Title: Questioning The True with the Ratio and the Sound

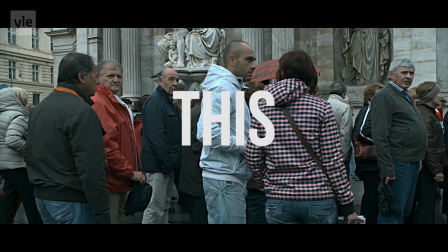10s Welcome. This film documents an event that has never taken place.
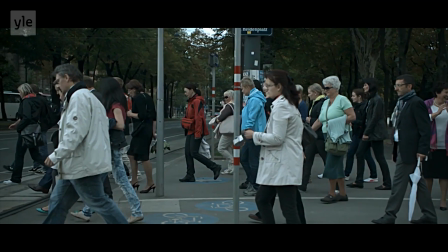18s Man's first ever encounter with intelligent life from space.
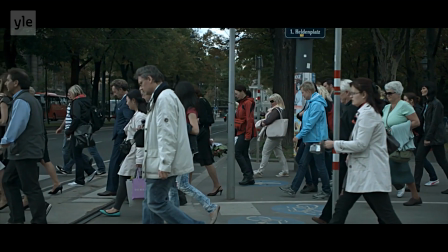23s No alien has ever been observed, and as far as we know, no alien has ever observed us.
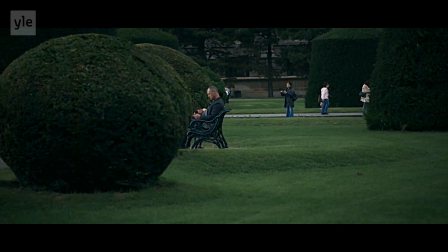32s An alien spacecraft has never landed on Earth.
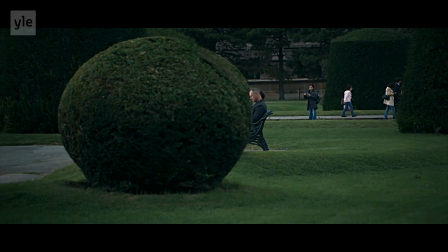36s But the experts and institutions dealing with this unprecedented event are all real.
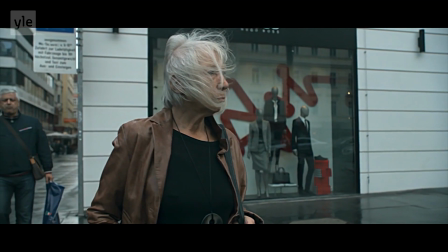44s Our scenario begins with the arrival. Your arrival.
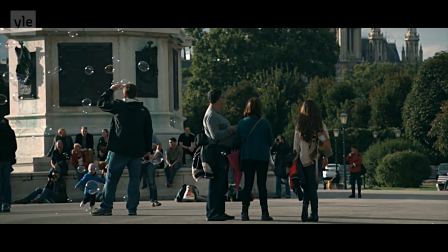50s Welcome to our planet.
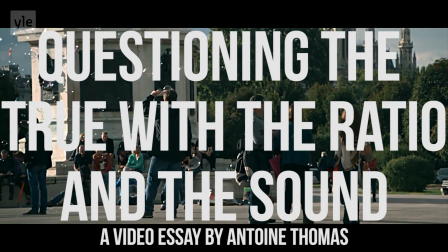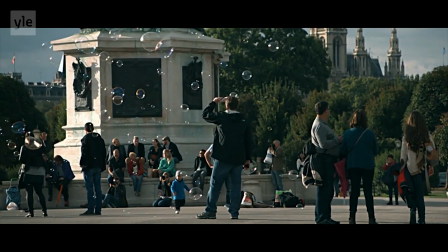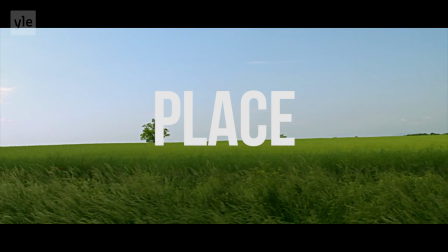64s
The documentary cinema is an art form which needs to keep a place for the subjectivity and a place for capture the real.
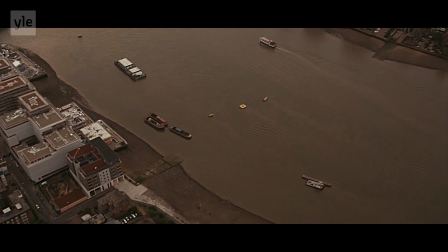73s
It will be a mix between the reportage and the fiction,
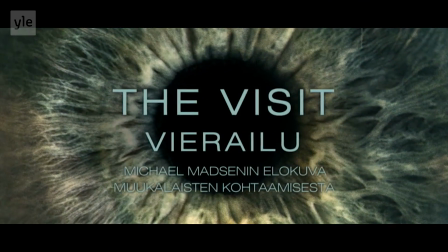77s
and The Visit, an alien encounter, is an excellent example of that.
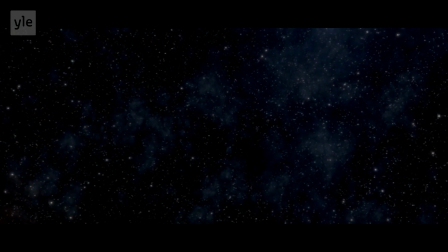82s
This mockumentary is based on the concept of the simulation of an event which never happened,
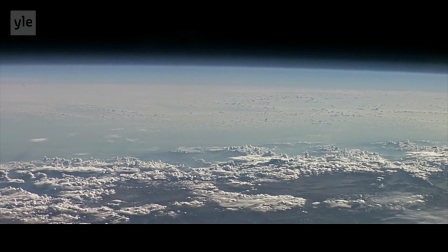90s
but with real research and searcher. We can call it an anticipatory documentary.
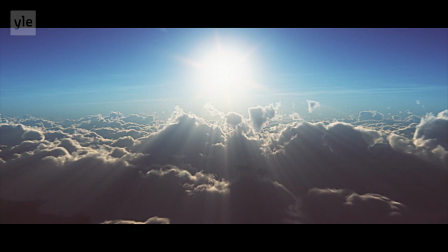98s
It's a clever mix of a reality and speculation which mediates the documentary
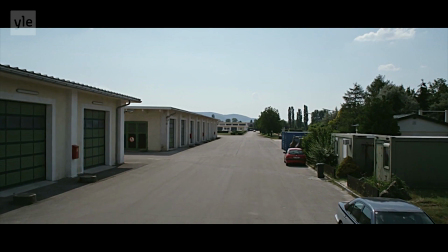104s
on one of the most important questions about the documentary cinema, the truth.
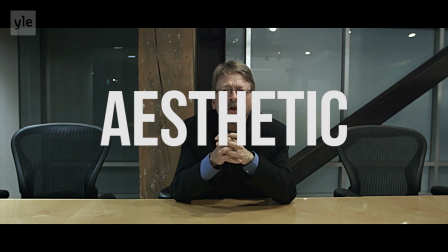111s
Thereby, we are going to see how the style and so the aesthetic choice of the director can influence the question of truth.
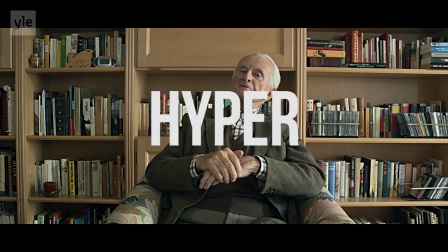123s
We observed very fast that all the documentary is a hyper-stylized work and is construed as a fictional movie,
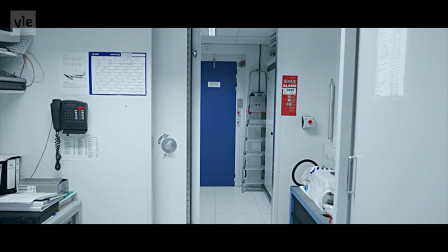132s
a science-fictional work with a mise-en-scène, the slow motion,
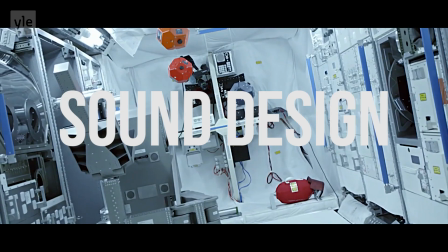137s
the fast motion, and the sound design which refer to this genre.
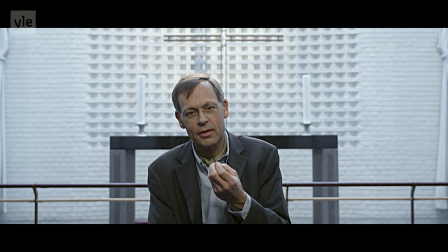147s
Everything here is built for go out of the habitual form of the documentary.
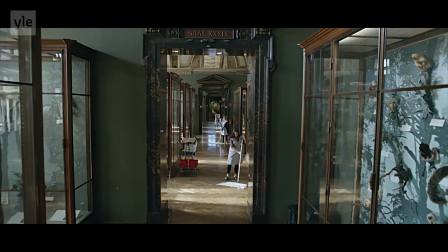152s
After all, it's about a possible event and so it's a simulation. It's about imitating a dispositif.
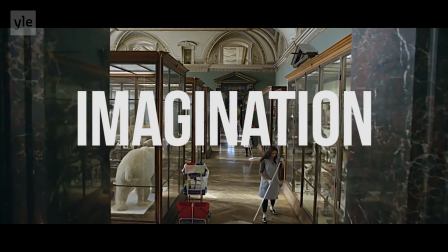161s
We are in the anticipatory, the imagination, and so a scenario.
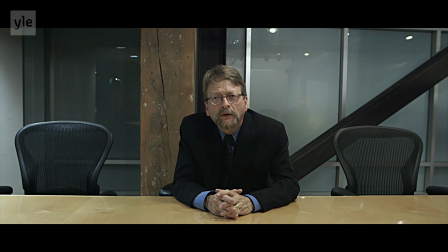169s
We notice that here there is a huge work on the image.
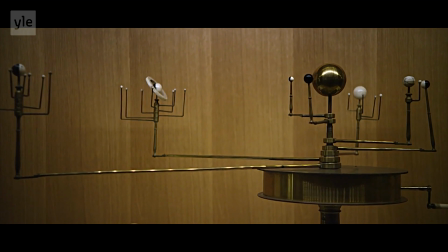174s
However, I would like to talk about an element which seems very important and which is usually forget in the style analysis.
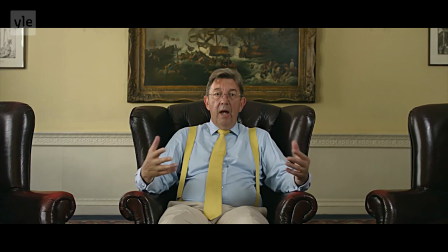183s
This is the ratio. Here we are in the CinemaScope ratio.
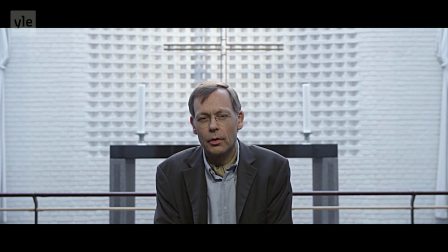189s
It's a ratio more used for the fiction because the panoramic format is used for impress the spectator by
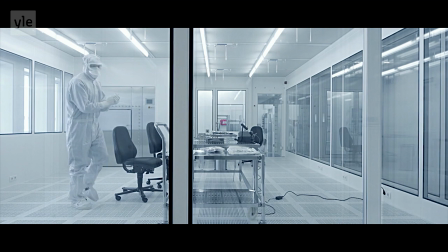197s
subjecting it to a frame which exceeds it in the action movie or in dealing with a subject more broadly.
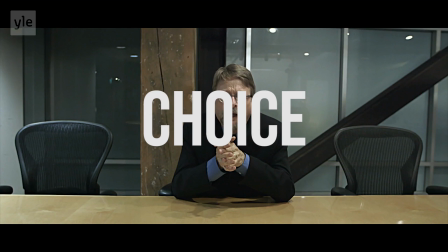206s
More than an artificial idea, the ratio is a choice of the director and so it's a part of the visual style.
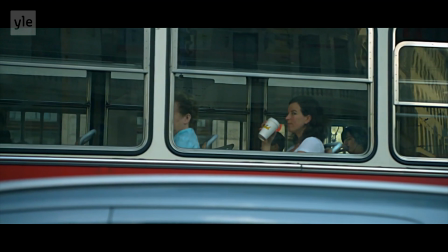214s
It's here for a reason. In this documentary, we see a lot of long shots and the panoramic format,
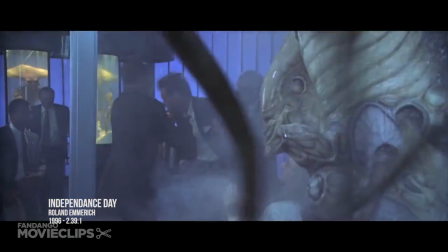223s
more than make us think to the American blockbuster which treats the alien invasion like Independence Day,
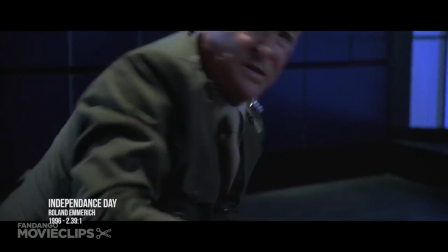231s
which have a 2:39:1 ratio, or Super 8 by J.J.
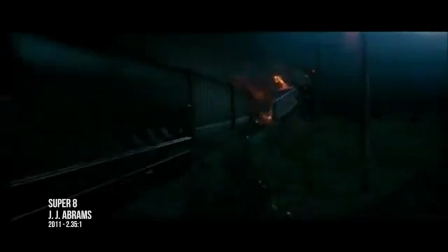236s
Abrams, which is in a 2:35:1 ratio.
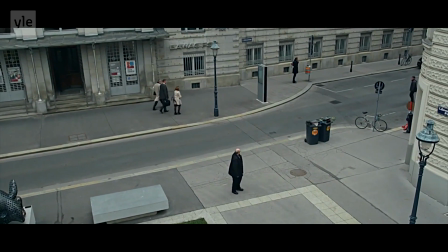240s
It's here for the film population with a broad point of view, a global point of view.
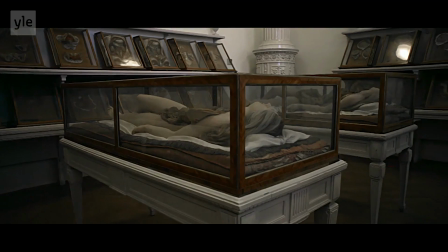246s
It means us. Therefore, this ratio shows the artificiality and so takes us out of this usual
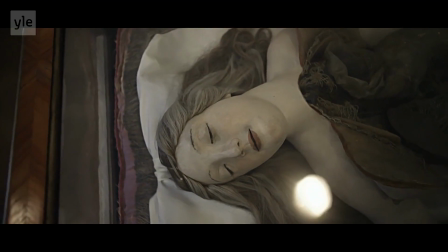255s
associated status of the truth that is always related to the documentary.